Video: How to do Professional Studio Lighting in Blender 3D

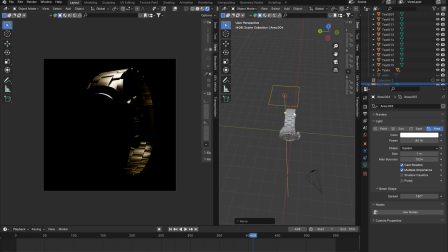and so now it's just uh it's just a matter of duplicating the light and basically placing it in positions where you think it's going to it's going to look good right so let's go to the side view and i'm going to press shift d with the light selected to basically duplicate the light
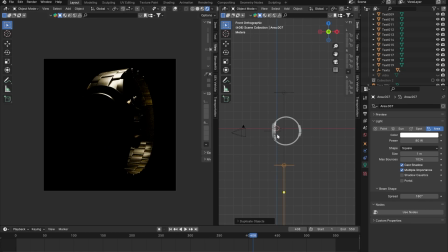and press z to move it in the z-axis like that move it right there and now you're going to see that the light is actually facing downwards so i'm going to press r and y on my keyboard to basically rotate it in the y-axis if you want to rotate your lights or any objects to a specific angle you just have to type that angle in on your keyboard so i'm going to type 180 degrees on my
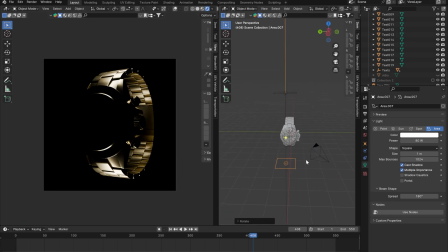keyboard and press enter so you're going to see that it's rotated 180 degrees now and now you can press g and shift z to basically move it in the x and y axis to move it to a position where you think it kind of looks good so you have two options basically
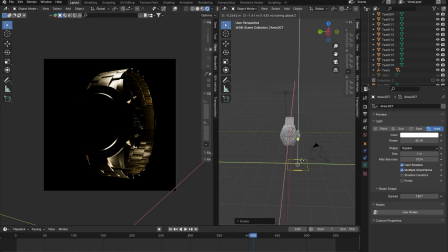the first option is going to be to basically light up the front part of the watch more the second option is going to be to light up the back part of the watch more i think with this light the back part looks pretty good and the contour here and like the highlights here are looking pretty decent so I'm just going to do that.
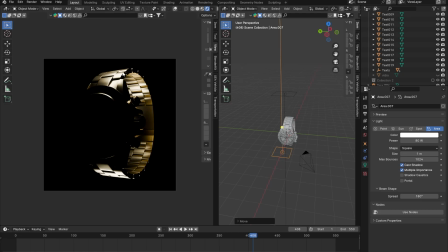You might notice one thing is which is that I'm actually adding the fill lights and the rim lights before I'm adding the key light. That's something I'm doing on purpose. Usually I like to go with usually I like to add the rim lights and the key and the fill lights first and after that at the end I usually add my key light.
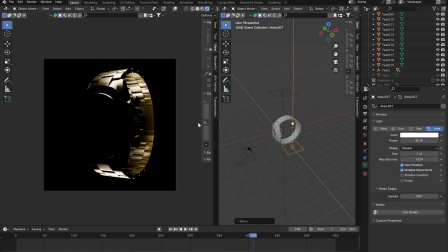So I think it's just it's just a workflow which I prefer. You can obviously go for something else if you want but that's just something I prefer. So let's talk a little bit about the purpose of our lighting. The purpose of our lighting is to basically differentiate our object from the background, right? And I'm going to see that the top part is, for the most part, it's differentiated. The bottom part is also differentiated, except for this little part right here.
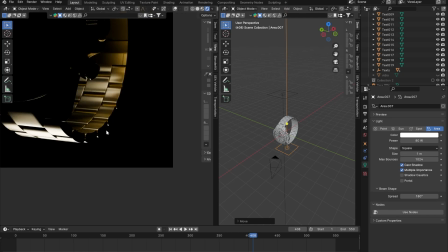So if I zoom in, you're going to see this part right here is not differentiated. You can really tell where the object ends and the background starts.
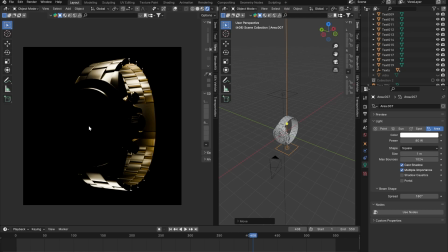And this part is completely not differentiated. And this part you can't even see. So that's something we're going to be needing to work on next. Next problem which I'm going to be solving before we come to the front side I'm going to be solving the problem of the back side to make the back side more pronounced and differentiate it from the background.
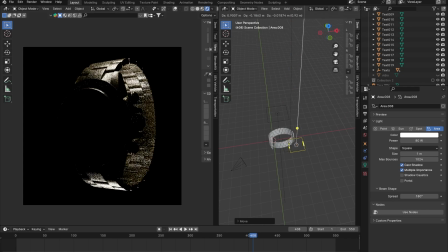So I'm going to be with the light selected I'm going to press shift d on my keyboard again and press x to move in the x-axis move it back like that and then I can just rotate it in the y-axis something like negative 80 degrees or actually negative 90 degrees and
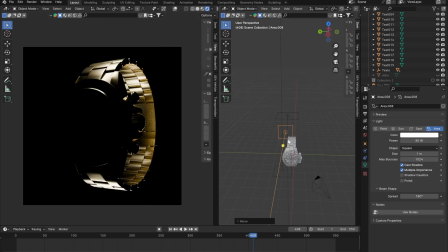then we can move it up GZ like that and basically move this light to a point where it is lighting up the back part of this watch and I'm also going to have to increase the scale of this light and that I can do by pressing S on my keyboard to scale up
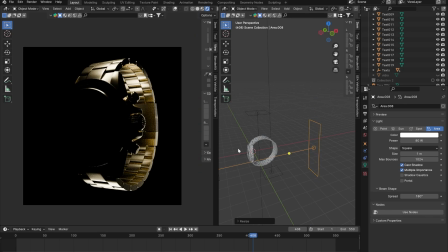and then Z on my keyboard to just scale it up in the Z axis just like that and we can also scale it down in the Y axis a little bit just so we can have a little bit of harsh lighting and one important thing about lighting which I which I'm assuming you
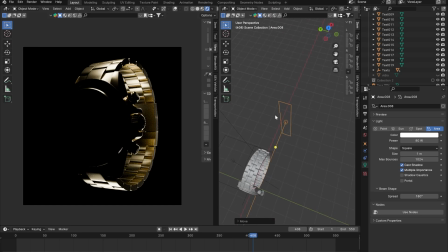guys already know but if you don't know the way lighting works in blender and in real life as well is basically the smaller or the narrower your light sources the harsher your shadows are going to be so for example if I increase the scale of this in let's say the y-axis a
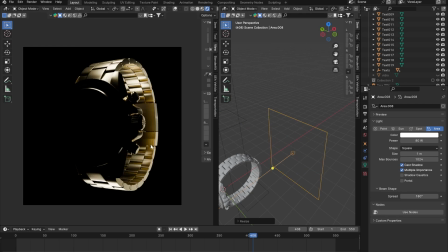lot you're going to see that the shadows are going to become very soft and they're not going to have that much contrast right as opposed to where when I reduce the what do you call it the width you're going to see that the shadows are going to be much harder like i want
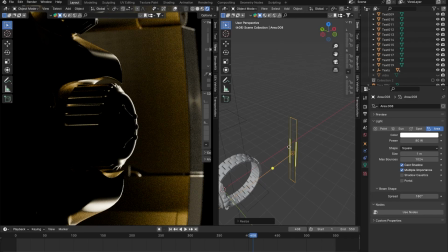you to focus on this point right here you can see the shadows are pretty hard harsh if i scale it up you're going to see that the shadows are going to become pretty
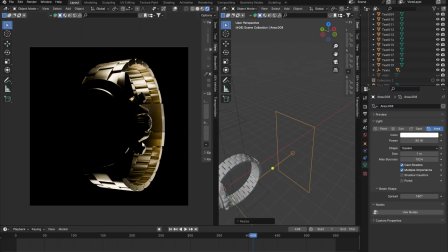soft and in this scenario um and also there's no one um rule which is applicable to all situations it really depends on what sort of render you're trying to make um but in this situation i think i prefer soft shadows over harsh shadows so i'm just going to go for that
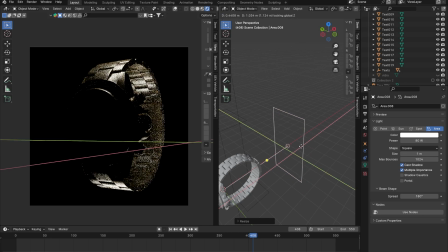yeah i think something a little softer would look good but um again this really depends on what sort render you're trying to make and it's going to vary based on your personal preference and also the vibe of the render that you're going for so i think that should be a good uh rim light all right